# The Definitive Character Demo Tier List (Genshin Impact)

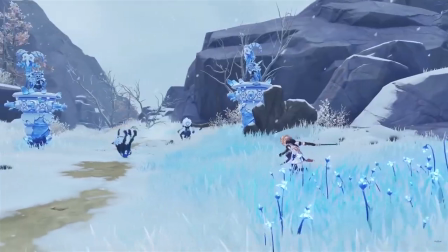[20:45]
Normal tech animations look so cool.
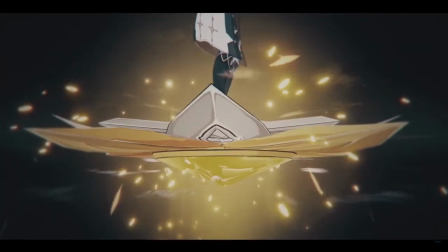[20:52]
Such a cool way to show the elevator, man. The style in this trailer is so next level.
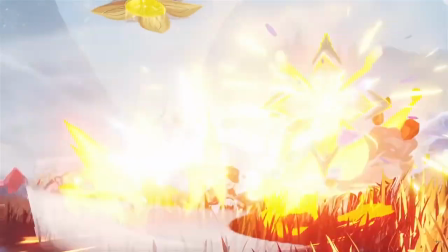[21:01]
oh dude that little bass drop come on showed i've cleaned together oh they're so cute
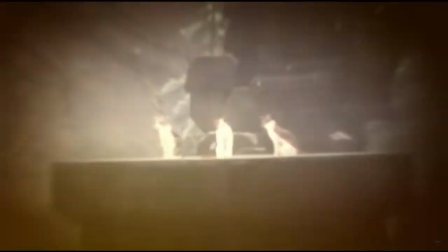[21:11] moments of birth and here we go
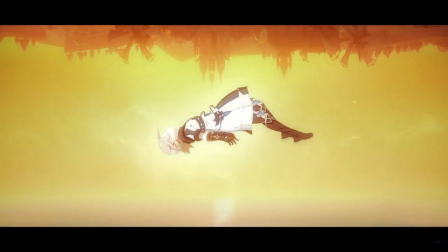[21:17] the universe the sable essence of the story goosebumps bro the
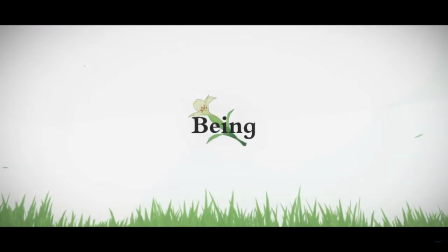[21:25] accumulative memory of time and being soil
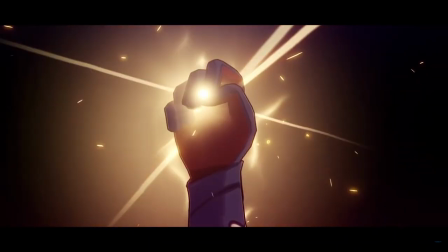[21:31] the origin of alchemy the basis of our life God.
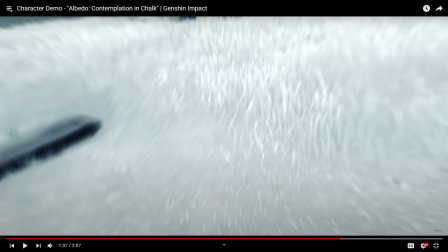[21:38] Shock.
It's so good especially dude when he's doing the the slow fall right here.
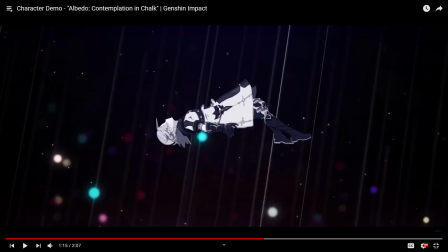[21:46]
This is one of the prettiest fucking shots out of all the demos.
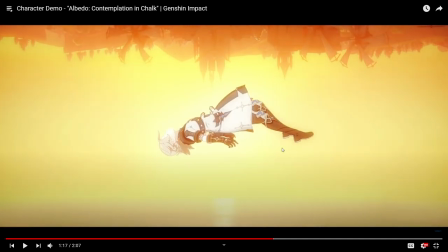[21:52]
Upside down in Mondstadt the the amber glow oh dude Dude, all of the intrigue that this demo alone brings to his backstory and his lore, it's actually godlike.
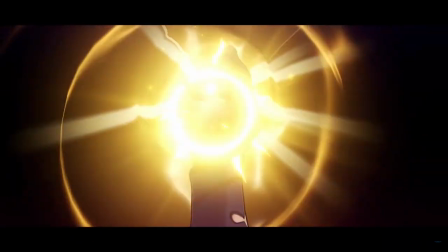[22:05]
It's so good, and it's so underappreciated, which makes me so mad. Everybody's sleeping on my boy abalido.
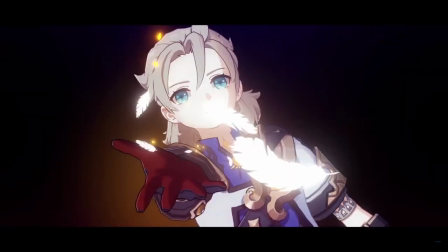[22:13]
Abalido. Sorry.
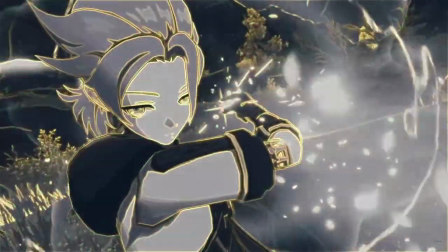[22:18]
Freedom, big man. Yeah.
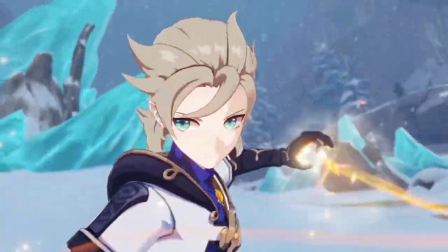[22:23]
Oh, dude. God.
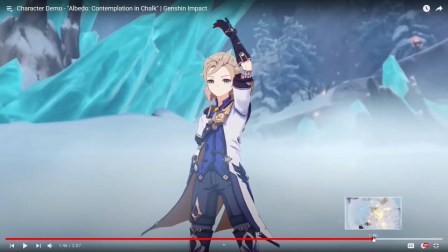[22:27]
Dude, it's so subtle, but the way that they transition the air effects when he does the burst there to there,
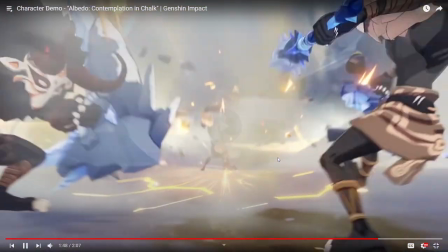[22:35]
the way that they mask it with this air current, it's so clean.
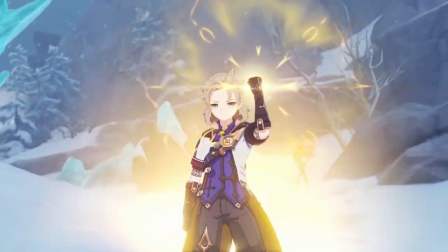[22:41]
This entire trailer, start, finish, so clean.
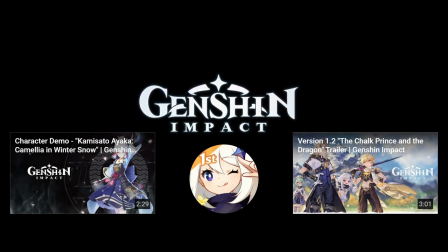[22:46]
And then, such a perfect way to cap it off too.
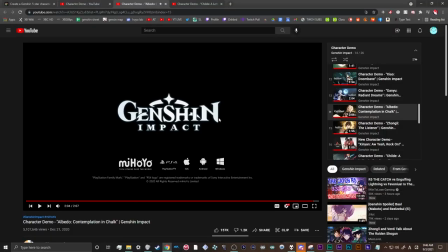[22:54]
Oh, dude. Oh, I love this demo so much.
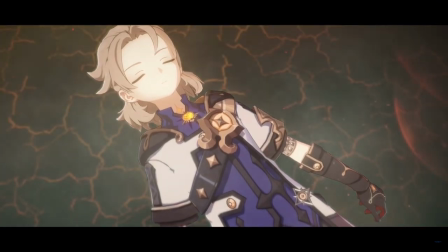[22:59]
This isn't just an S tier. For me, this is in my top five. They keep getting better and better at putting a personal spin on these demos. The whole upside down sequence is just art. It's beautiful, man.
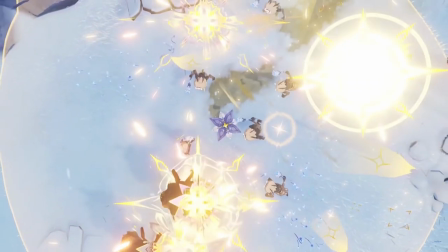[23:13]
The combat showcase is the slickest one we've seen so far, because they really make his elevator and his burst look like a blast to use, especially with Klee on top.
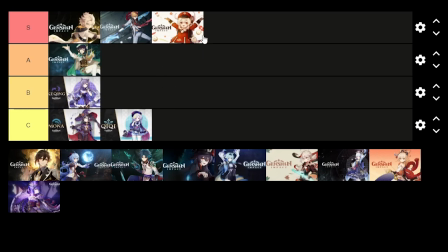[23:21]
Start to finish, this is a whole package, but also I want to say for the sake of distributing these tiers a little bit more evenly,
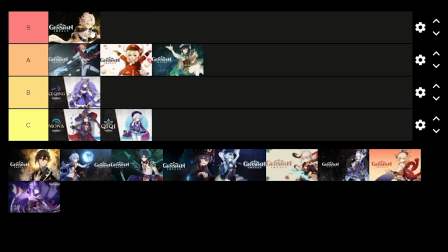[23:28]
I'm gonna bump Child and Klee to the top of A. But if Albedo is my favorite underappreciated S tier pick of the list,
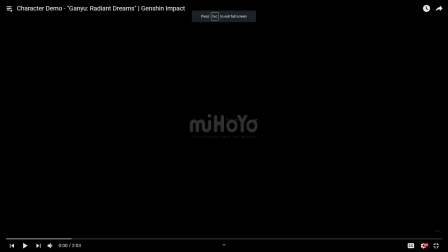[23:35]
we're about to watch one of the more overrated ones. Ganyu's is an interesting case. I actually don't really love her as a character, I feel like she's kind of boring if I'm not gonna lie.
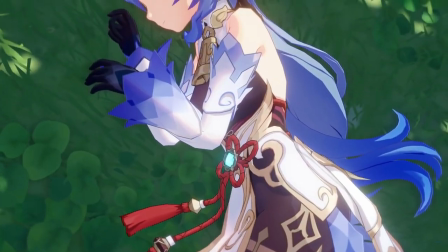[23:45]
She's kind of boring to play as too. Big numbers fun, but you know, char-trot spam is not the most engaging thing in the world.
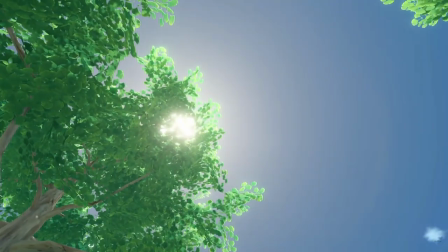[23:50]
That said, though, this demo, it's nice. Like I was talking about with Child, right?
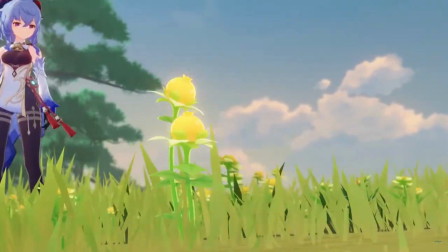[23:55]
It starts off so intimate and serene, and I love that aspect.
Sweet flower, so-called because of its high sugar content.
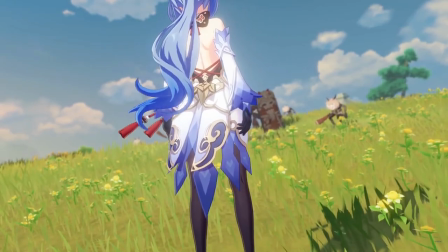[24:02] As a food, it's not the healthiest option. But feasting my eyes on it works wonders for my mood.
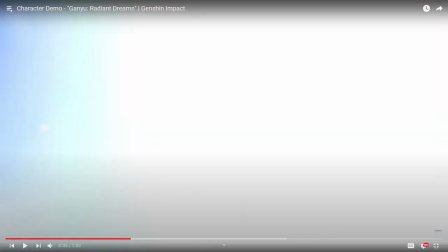[24:11]
So, I cannot permit you to travel- And, I just want to throw it out here, the song that plays in Ganyu's character demo is another top five track of all time. It is such a beautiful remix of the leeway theme
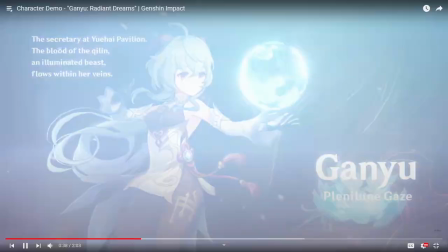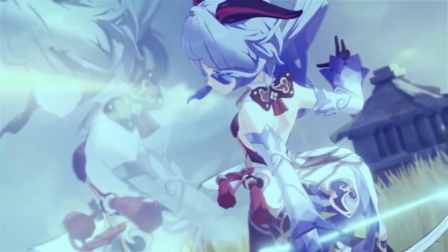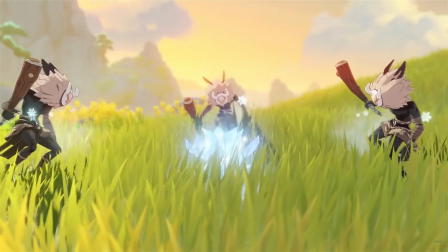[24:34]
Here